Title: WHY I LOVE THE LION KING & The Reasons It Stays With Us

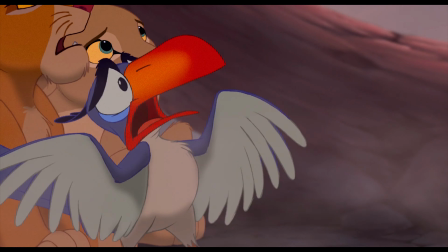(8:01)
Actually, saying these characters are animals is only half true because, yeah, they are literally animals,
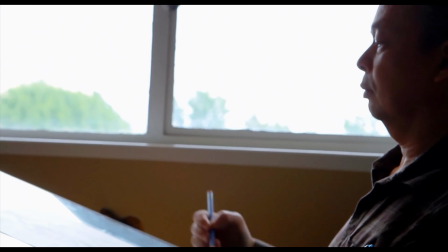(8:07)
but the creators behind them worked really hard to push each creature closer and closer to their human counterparts.
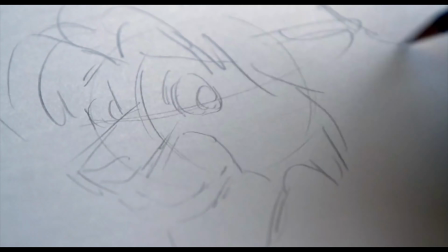(8:14)
Here's where animation like this becomes so perfect. All you have to do is evoke a thing for us to see it as that.
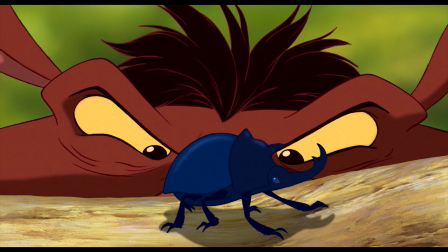(8:23)
Does Pumbaa look like a warthog?
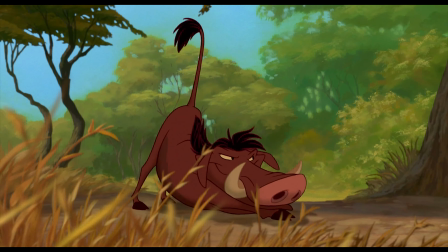(8:25)
Barely, but he looks close enough, and the rest can be exaggerated and warped and transformed to the point that that,
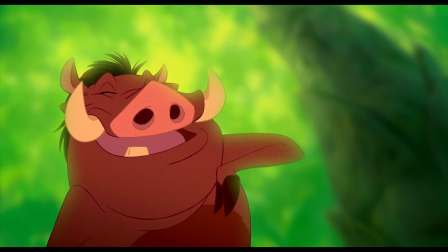(8:32)
the animal is just as human as we are through their features and mannerisms.
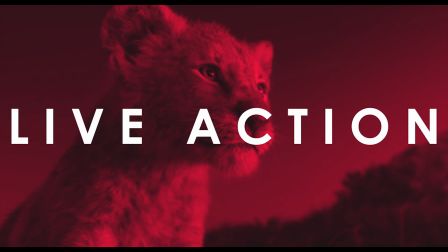(8:38)
You know what can't do that? Live action that goes for hard realism. Yes, I know it's CG, but that's not what they're going for, is it?
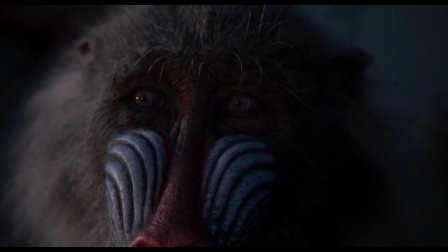(8:46)
It looks amazing too, like totally lifelike, but the argument here is that by shifting the story to live action,
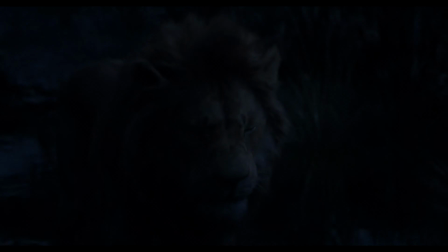(8:54)
you lose the magic that the imagination of animation holds. What you gain in realism, you lose in shape and contrast and colour.
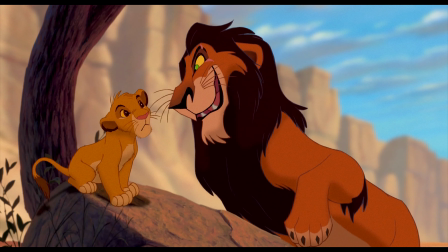(9:03)
The image no longer evokes an idea or a feeling because it hands it straight to you,
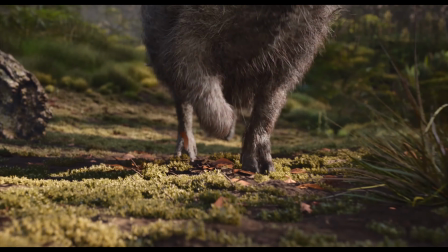(9:08)
and I don't think the emotional response to that is ever quite as strong.
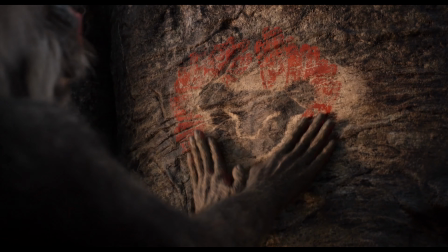(9:12)
This is a reimagining through a different form that seeks to evoke the old rather than define something new,
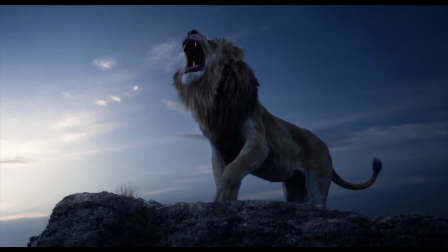(9:19)
and I totally see the beauty and wonder that it has in its own right, but that is where the fan contention lies.
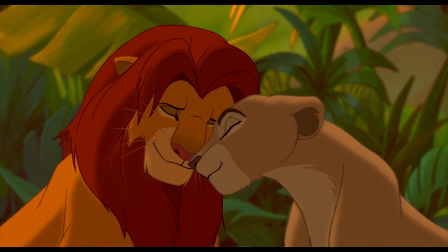(9:26)
You know what no one contends though? How freaking beautiful the original looks.
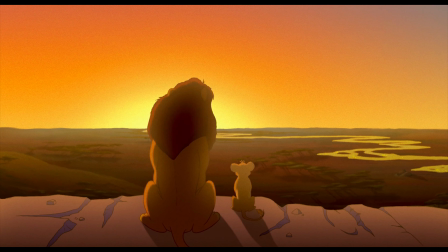(9:31) Everything the light touches is our kingdom.
You remember seeing this for the first time and just dying?
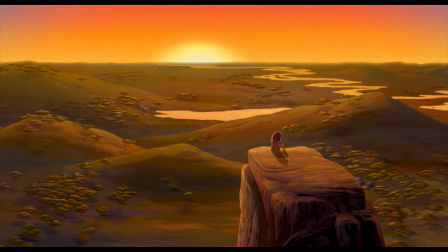(9:38)
How do human beings even make something that looks this beautiful? I don't know, it's just art.
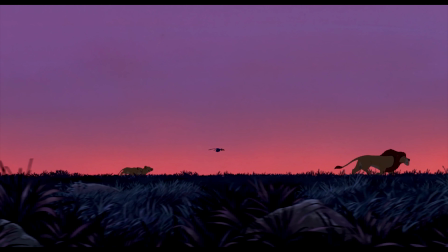(9:44)
You know what? You take a snapshot of any frame from this movie and you've got yourself a gallery overflowing with artistry.
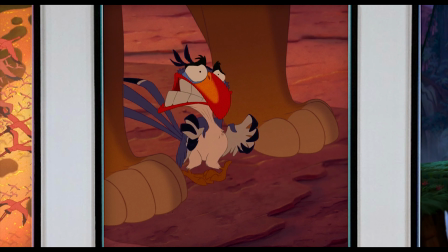(9:52)
It's all stunning. Even this frame of Zazu. No, especially this frame of Zazu.
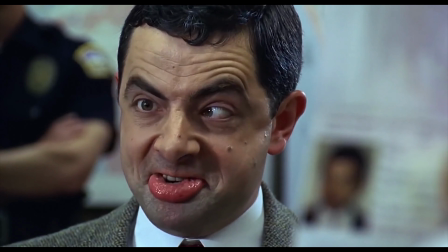(9:57)
God, I love that guy. Whoever thought of getting Mr. Bean to voice a pompous Hornbill wordsmith should have at least, like,
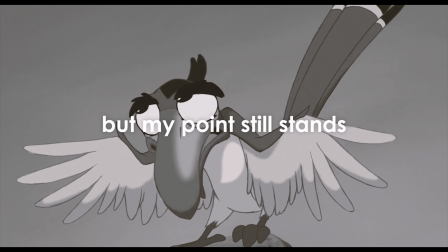(10:05)
five Nobel Prizes and at least another ten for Nathan Lane as Timon.
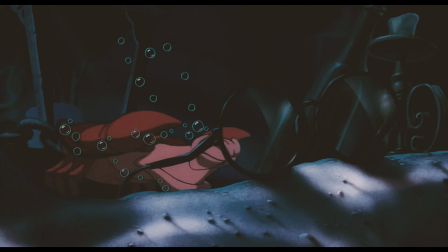(10:10)
Disney had kind of a monopoly over the whole comedic sidekick thing during their 90s renaissance, and for me,
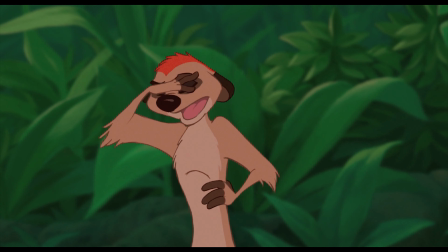(10:18)
they just do not get any better than the theatrical meerkat energy of Timon, especially when he's playing off Pumba's dopey sincerity.
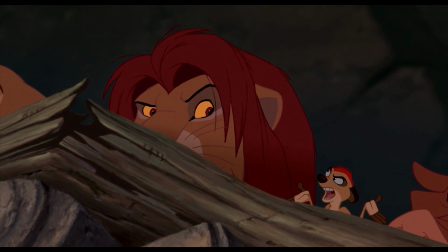(10:26) What do you want me to do? Dress in drag and do the hula? SLU-LOW!
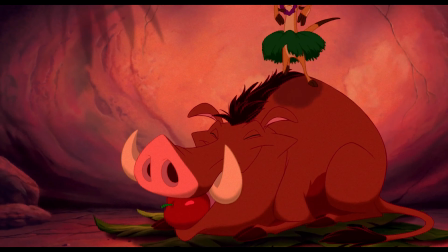(10:31)
Seriously, find me a more stupidly hysterical joke in one of these movies.
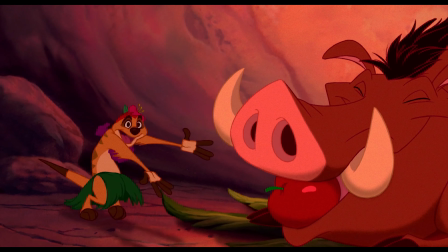(10:36)
It doesn't exist. I mean, I'm sure it does, it's all just down to personal taste.
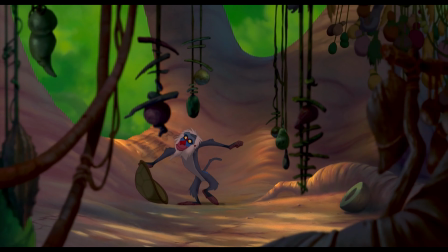(10:40)
All of the Lion King's side characters are outright glorious, including the three hyenas and especially ol' googly-eyed Ed,
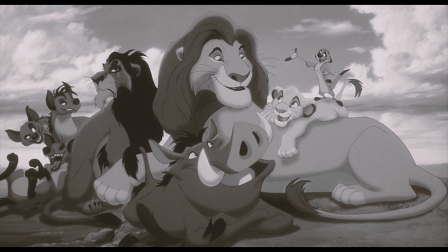(10:48)
but there's one character in this movie that I love above all else, and he is simply to die for.
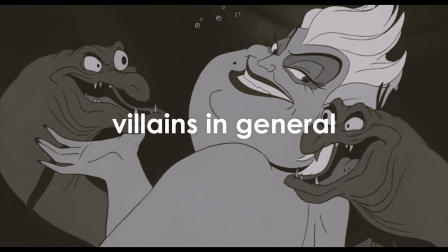(10:58)
Disney villains, hell villains in general, don't get much better than Scar.
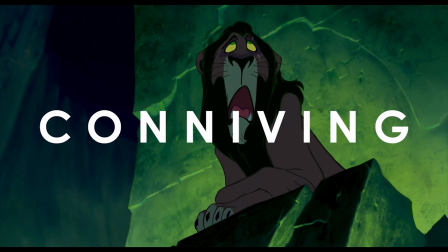(11:04)
Absolutely everything about this sly, slimy, conniving wannabe autocrat, or should I say auto-cat,
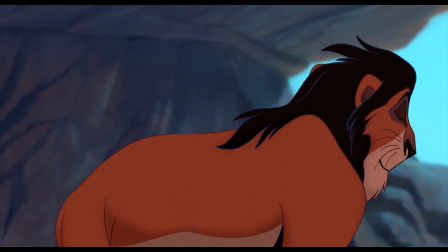(11:11)
that sucked, everything about this compellingly evil bad guy is just so absurdly ridiculously perfect. I've gotta give a shout out to Andreas Deja,
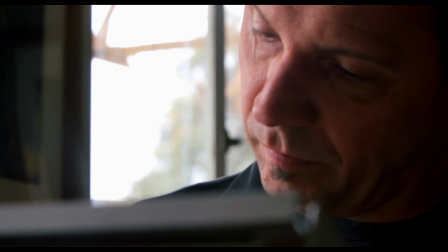(11:22)
the supervising animator behind not just Scar, but also the equally legendary Gaston and Jafar.
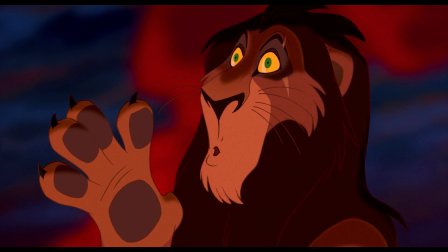(11:28)
Yeah, you see it too, right? I've got to give him a mention because Scar is so insanely well realized and it actually blows my mind.
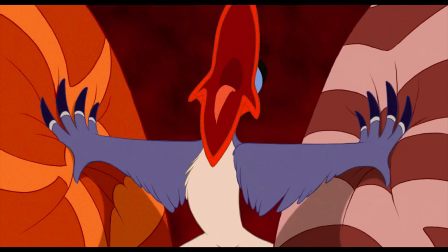(11:37)
I mentioned before how animation allows you to exaggerate and warp and transform and no character in this movie
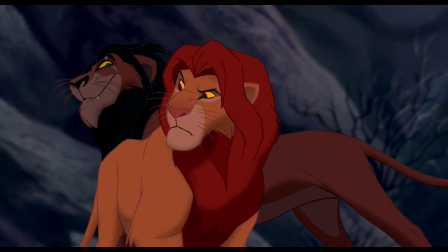(11:44)
displays that better than Scar who seems to twist and contort around every word that slithers out of his mouth.
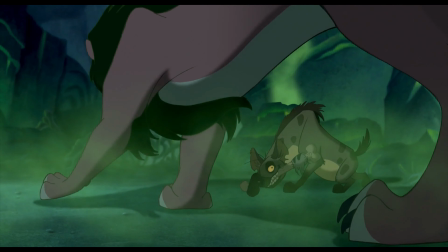(11:51)
Honestly, Scar is just as much a snake as he is a lion,
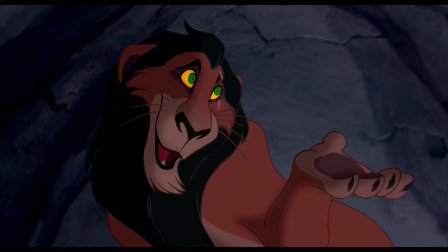(11:55)
and Deja's design does a killer job of translating those traits and vocal qualities into his actual physical appearance.
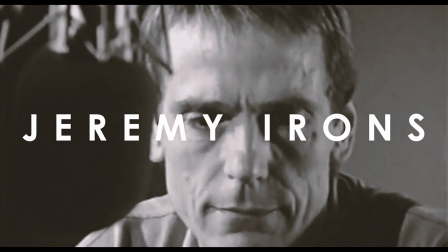(12:03)
I mean, look at his eyes! And OH JEREMY IRONS, JEREMY GOD DAMN IRONS!
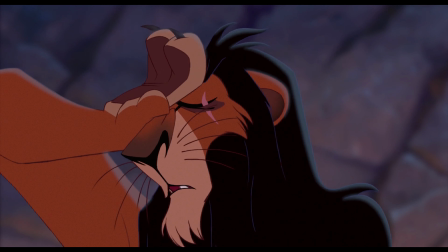(12:10)
I didn't even know it was possible to go this hard with a vocal performance, but Irons gives it his all,
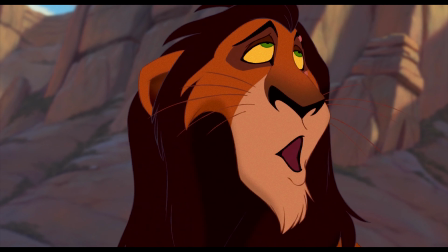(12:15)
bringing every ounce of sass and sarcasm and straight up camp that he was capable of delivering and just,
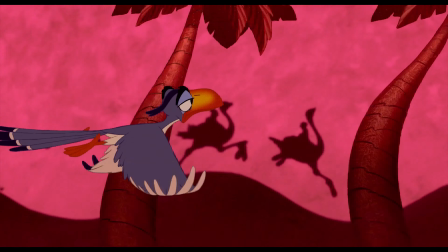(12:21)
oh, he's so good. I gotta say though, the animation in this movie really hits its peak during the songs.
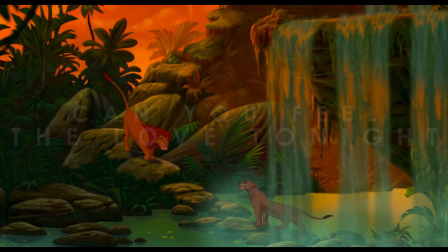(12:27)
If there's a more beautifully animated three minutes of American film than Can You Feel the Love Tonight, I will quite literally pass out. Wait, we need to talk about the music. How have we not talked about the music?
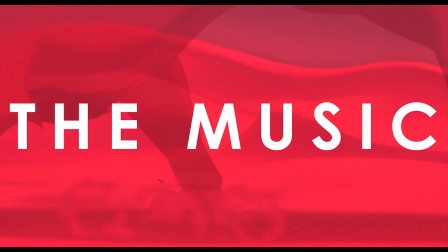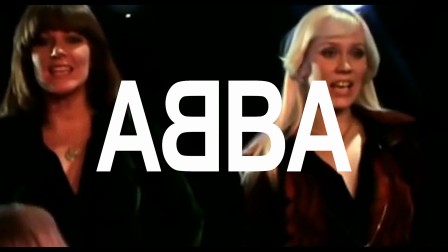(12:47)
I don't know if you're aware of this, but ABBA was actually the first pick for the songwriters of this movie.
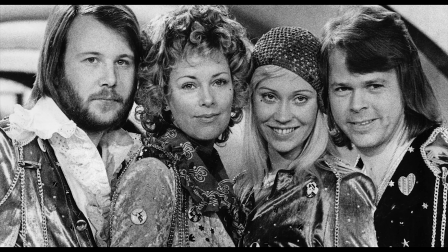(12:53)
I'm not messing with you, this was a real thing. I can't even imagine what that would have been like.
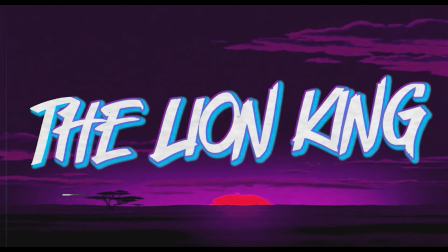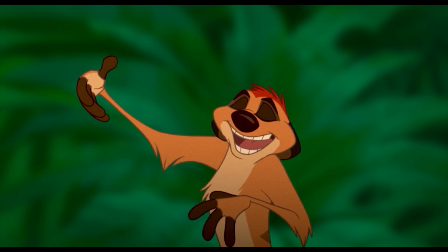(13:06)
See, I promise you, The Lion King would not be all that it is to us today if not for the crack team composing combo of Elton John, lyricist Tim Rice, Lebo M and Hans Zimmer. Hans Zimmer.
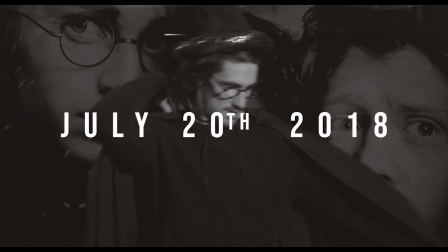(13:21)
It's crazy to me that I've been doing this show for a year now without mentioning the music of King Hans once, so it's time to make up for that right freaking now.
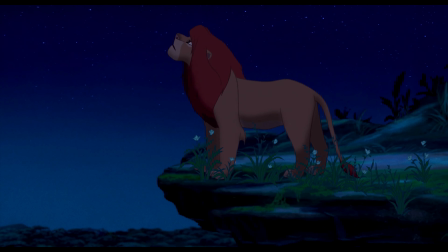(13:31)
Few movies have music that can speak so directly to our emotions and evoke such a visceral reaction every single time,
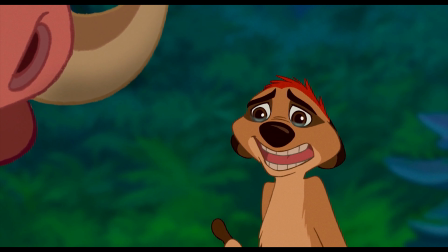(13:39)
utterly without fail.
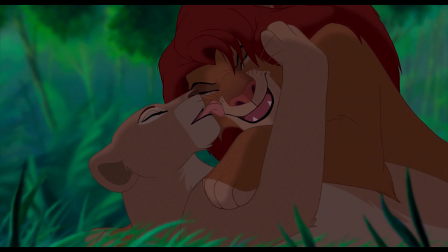(13:40)
I kid you not, I've cried that much just editing this video because I cannot pass over a second of love tonight without, oh Jesus, here I go again.
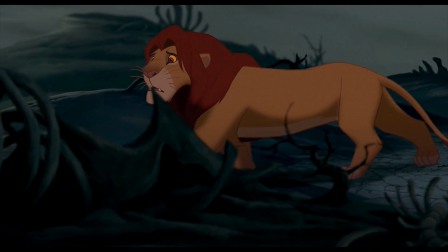(13:49)
I can't really put it down to anything other than straight up sorcery at this stage because having that
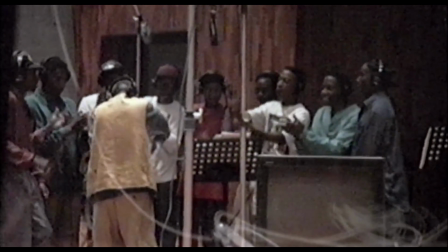(13:54)
much emotional control through the combo of instruments and voice cannot be possible, should not be possible, and yet King Hans and company somehow made it happen. It's not just the soul-stirring ballads either.
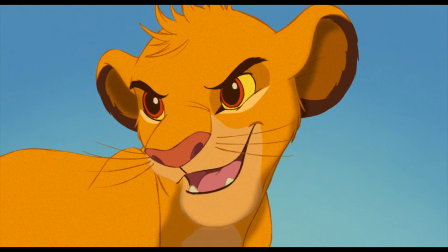(14:07)
Anyone who doesn't lose their minds as they're flooded with childish glee during I Just Can't Wait To Be King has obviously never known happiness,
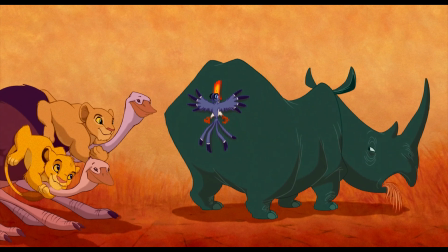(14:15)
and I'm so very, very sorry for that. As a kid, that song was my anthem.
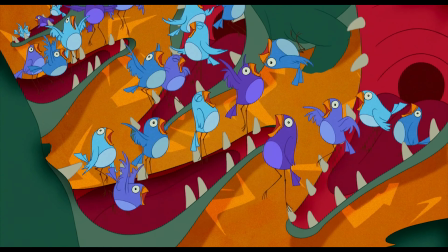(14:21)
It goes full pop, just exploding with colour and creativity, and it's so, so much fun.
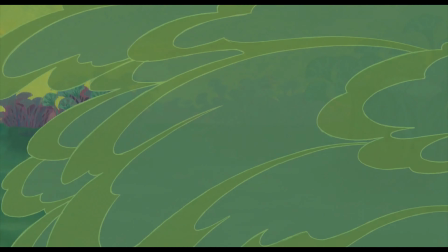(14:32)
Actually, it was my anthem on the days that my anthem wasn't Hakuna Matata. Hell, that song is still my anthem.
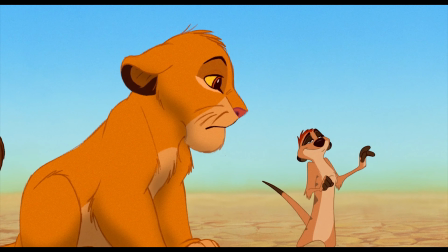(14:39)
Those are words to live by, but it gets harder and harder to live by them the older you get.
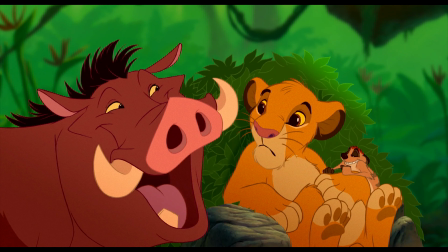(14:43)
You know, because there's so much to worry about. Still, I try and the way adult Simba just tears his way into It
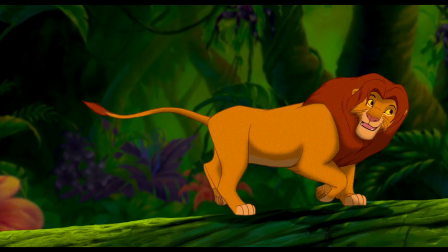(14:51)
means no worries Is still the best thing ever Also,
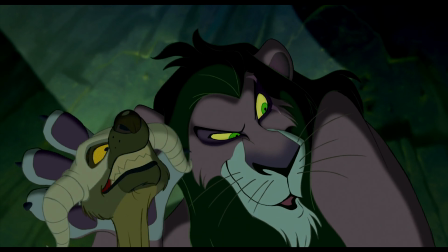(14:56)
Be Prepared is a bop And yes, I know it's a song But that's like an all-timer of a villain's plan speech,
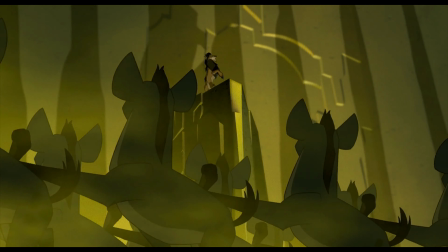(15:03)
right? If there's one thing the Lion King's songs do really effectively And they do everything really effectively
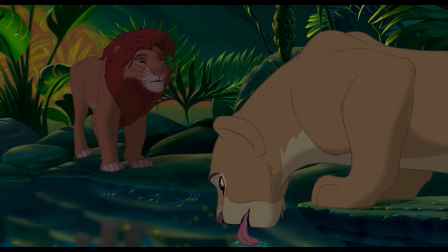(15:09)
It's pushing story and character development through the music Pretty much every song advances the story,
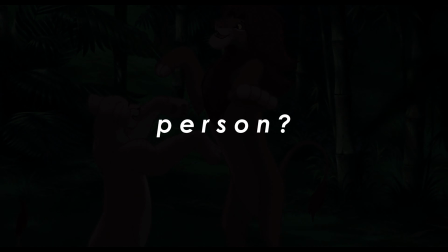(15:16)
and our characters aren't ever really the same person, the same animal they were going into it after the singing is through. King Hans has a leitmotif game that is totally off the charts here too,
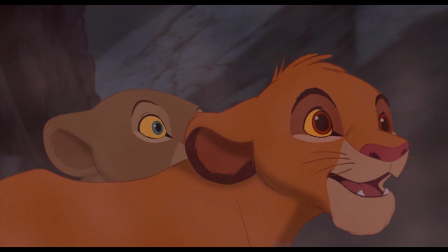(15:29)
making particular instrumental themes synonymous with a character or an idea almost instantly, to the point that when you hear this,
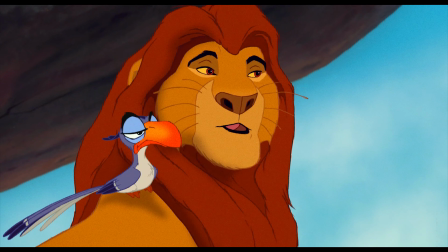(15:42)
you immediately think of Mufasa. It's grand and powerful and it feels like it encompasses everything around it
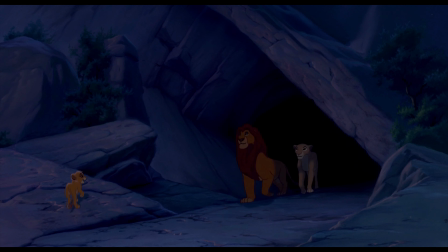(15:50)
and where King Hans really gets to you is in how he evolves its meaning over time.
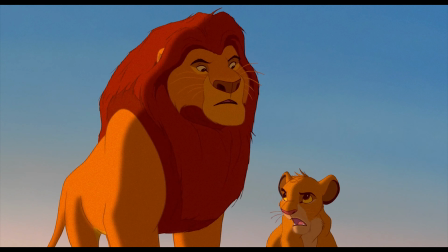(15:55)
At first, you're getting that sense of awe and majesty that surrounds the King of the Pride Lands,
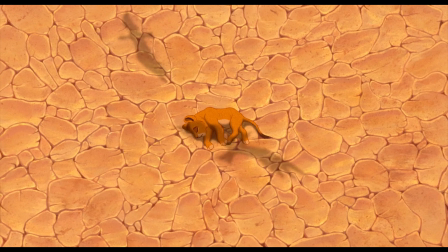(16:01)
but after he's gone and Simba is far away, it becomes a theme of guilt and loss and later,
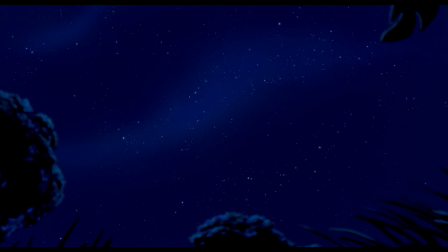(16:08)
the pull of responsibility. You can hear it when Simba talks about the stars and when Rafiki signals to Pride Rock in the end.